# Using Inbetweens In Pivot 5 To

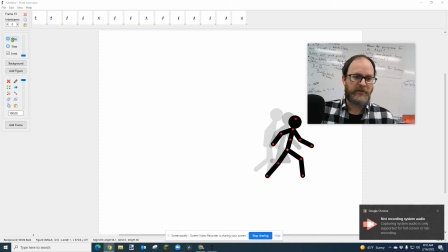Okay, so here's my animation that I've made so far.
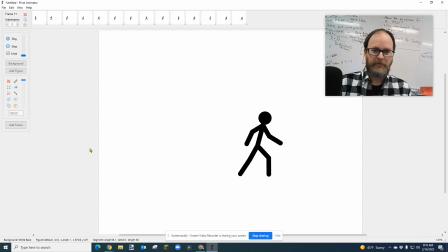I'm trying to make a little kind of a run-walk,
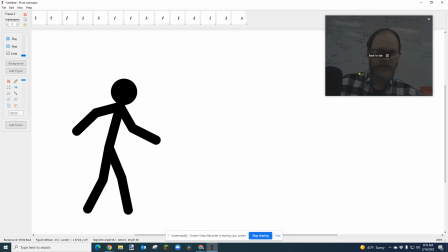and I want to show you how amazing in-betweens are, okay?
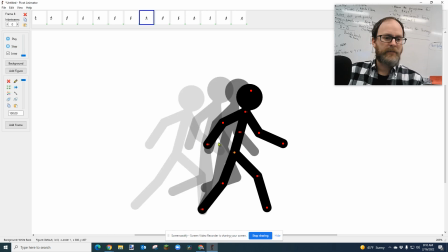So if you're not aware, so this is my, I'll just show you my frames. I just took the time to pose the character as I know walking should be posed.
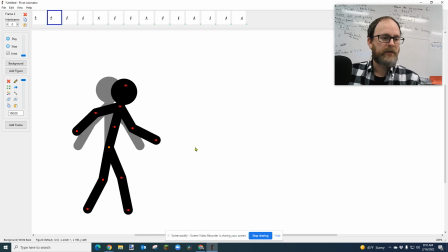By the way, I'm using the comma and period keys on my keyboard to go one frame at a time.
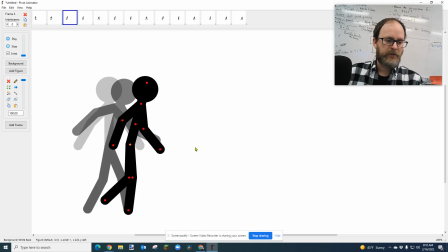And basically, your character steps.
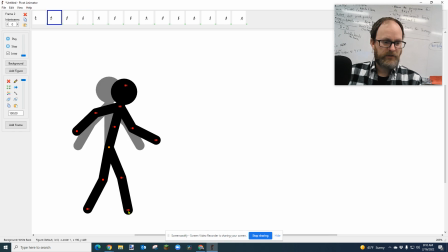It's really important to have this spot where your foot lands, because when you walk or run, there's always one foot usually that's planted.
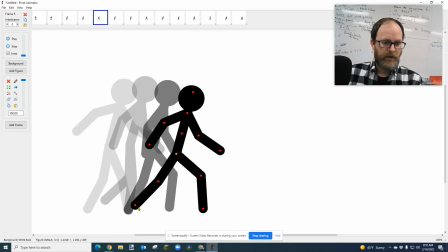So, I try to make sure that foot stays planted. And then I push forward, and he's kind of in the air for a second.
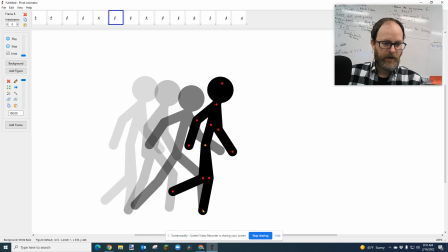Now, this is the planted foot. See that? Now, that foot is planted, and it stays.
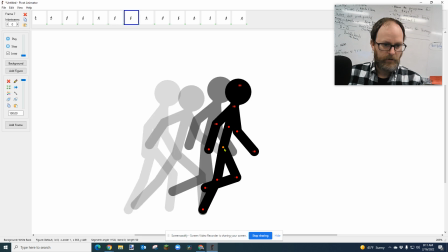In fact, I'm going to make sure it stays right there until he gets in the air, okay?
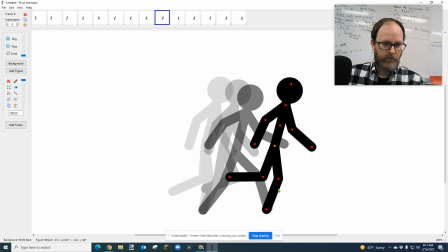And that's going to make my run look way more real. And then that one's in the spot. I'm going to make sure it stays right there.
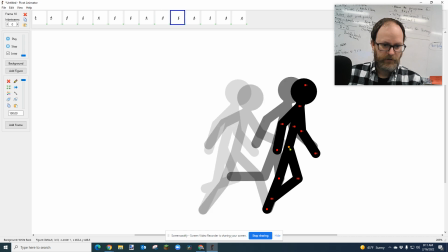Okay. But you'll see that my legs are crisscrossing. So there's this kind of crisscross that happens. The leg comes up and then it crosses over. I'm going to do that.
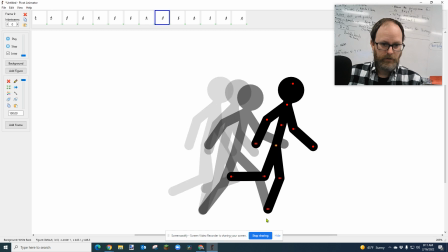His body didn't really move much that time. I'm going to make his body move forward more.
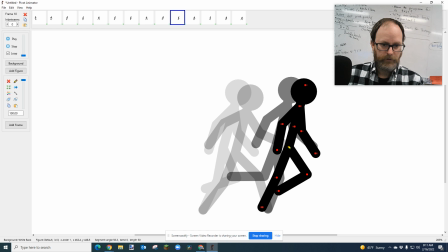That didn't feel like a very good move.
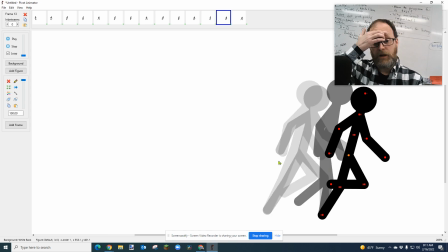There we go. Yeah, that's better. And I'm just going to make sure those poses are okay.
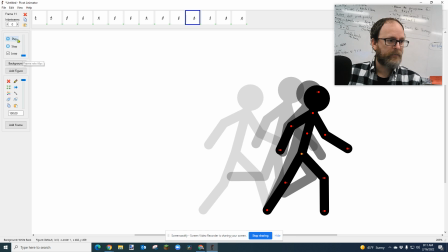Now, when I play this back at one frame per second, it looks okay.
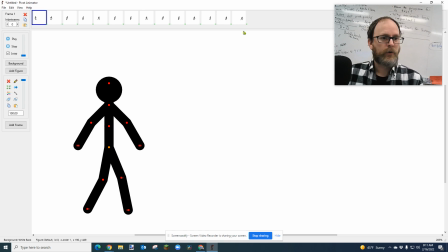But watch what I'm about to do. I'm going to click on the first frame, hold shift. Or you can right-click on the last frame and say multi-select.
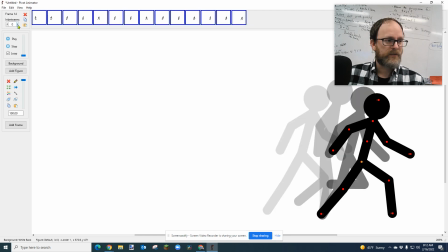And it will multi-select all your frames. And then I'm going to set in-betweens. I'm going to set this to, I'm going to set five in-betweens. I'm going to be generous here. I'm going to just click Add Frame. It's going to say, do you want to set all selected frames to this in-between value? Why, yes, I do. Thanks for asking.
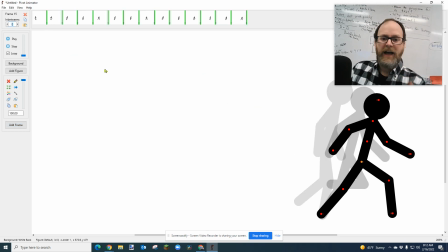Now, what it's going to do is it's going to add between every frame, it's going to add five micro animations to connect between the two frames.
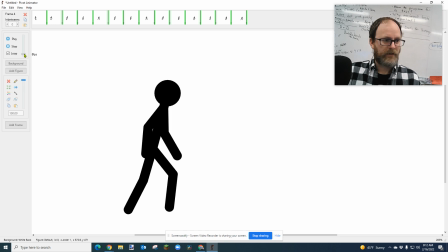Now, watch what it looks like. Now, it's going to be in slow motion. I'm going to speed it up, and I want you to see how much smoother this looks. Now, there is definitely some problems with my animation, but you can see that the animation is cleaner than when I have no in-betweens.
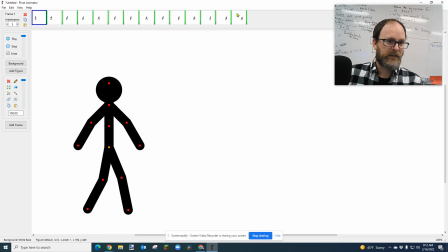So now I'll go back and I'll set zero in-betweens. So you can just see again, here's what it looked like without the in-betweens.
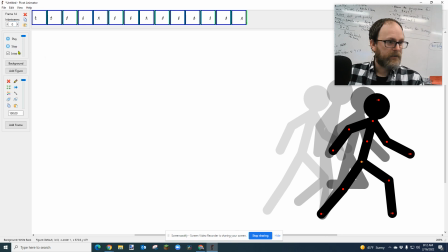And let me just set that up and hit enter and add frame.
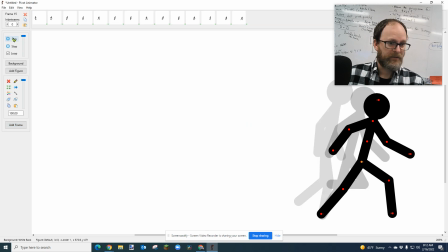Yes. Now let's watch it back at this speed. Okay.
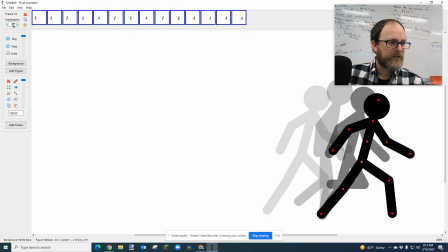So I'm going to, you know, and you can play with the number of in-betweens. Like, Let's say I put, I don't know, 15 in-betweens. I think that's going to be too many, but whatever. Let's see what that looks like. Play. It's going to look really slow.
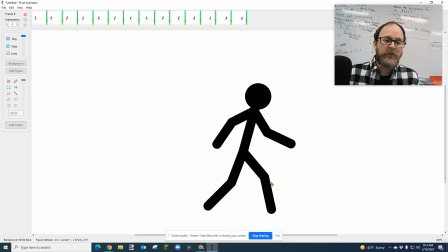But look how much smoother it is. It's so cool.
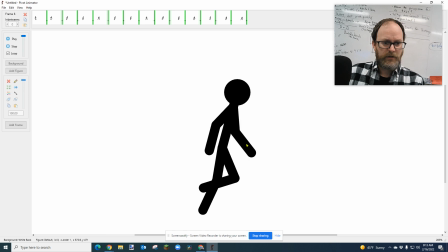Now, if you made a mistake, you could see my arms sort of did this scissoring thing here where they kind of didn't cross right there.
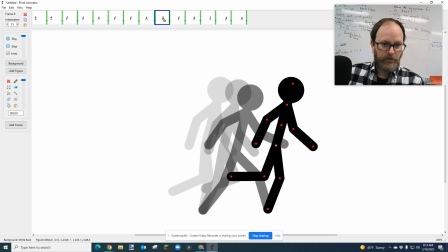It's probably because I made a mistake. So I'm going to go look at that. Let me just take a look. I forgot to move the arm correctly or whatever. Let's see which arm this is.
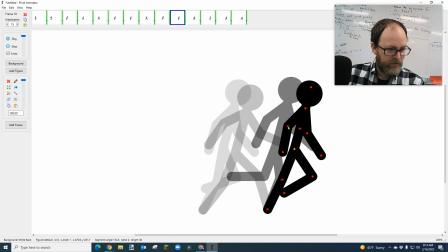And you can actually click on a piece and see it says segment, angle, bend, length. And I'm going to keep going here.
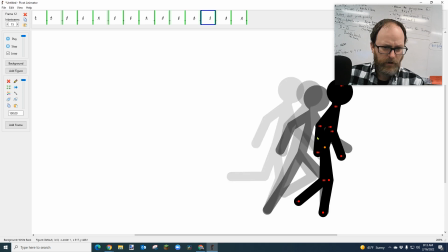I think, what did I do? Anyway, I'm not going to worry about it.
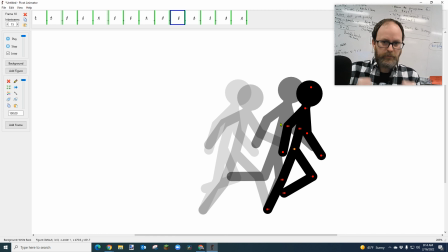That's just to show you that if you do good poses, you pose your character in good positions that are natural, it's going to move and it's going to just, it's going to connect them. It just, it's awesome. You've got to try in-betweens. This is good for all kinds of things.
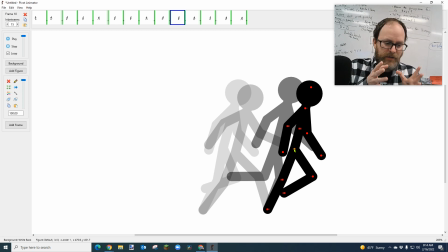You will notice there are some glitches. It really is important that you have lots of good placing, placement of your, your person or your character.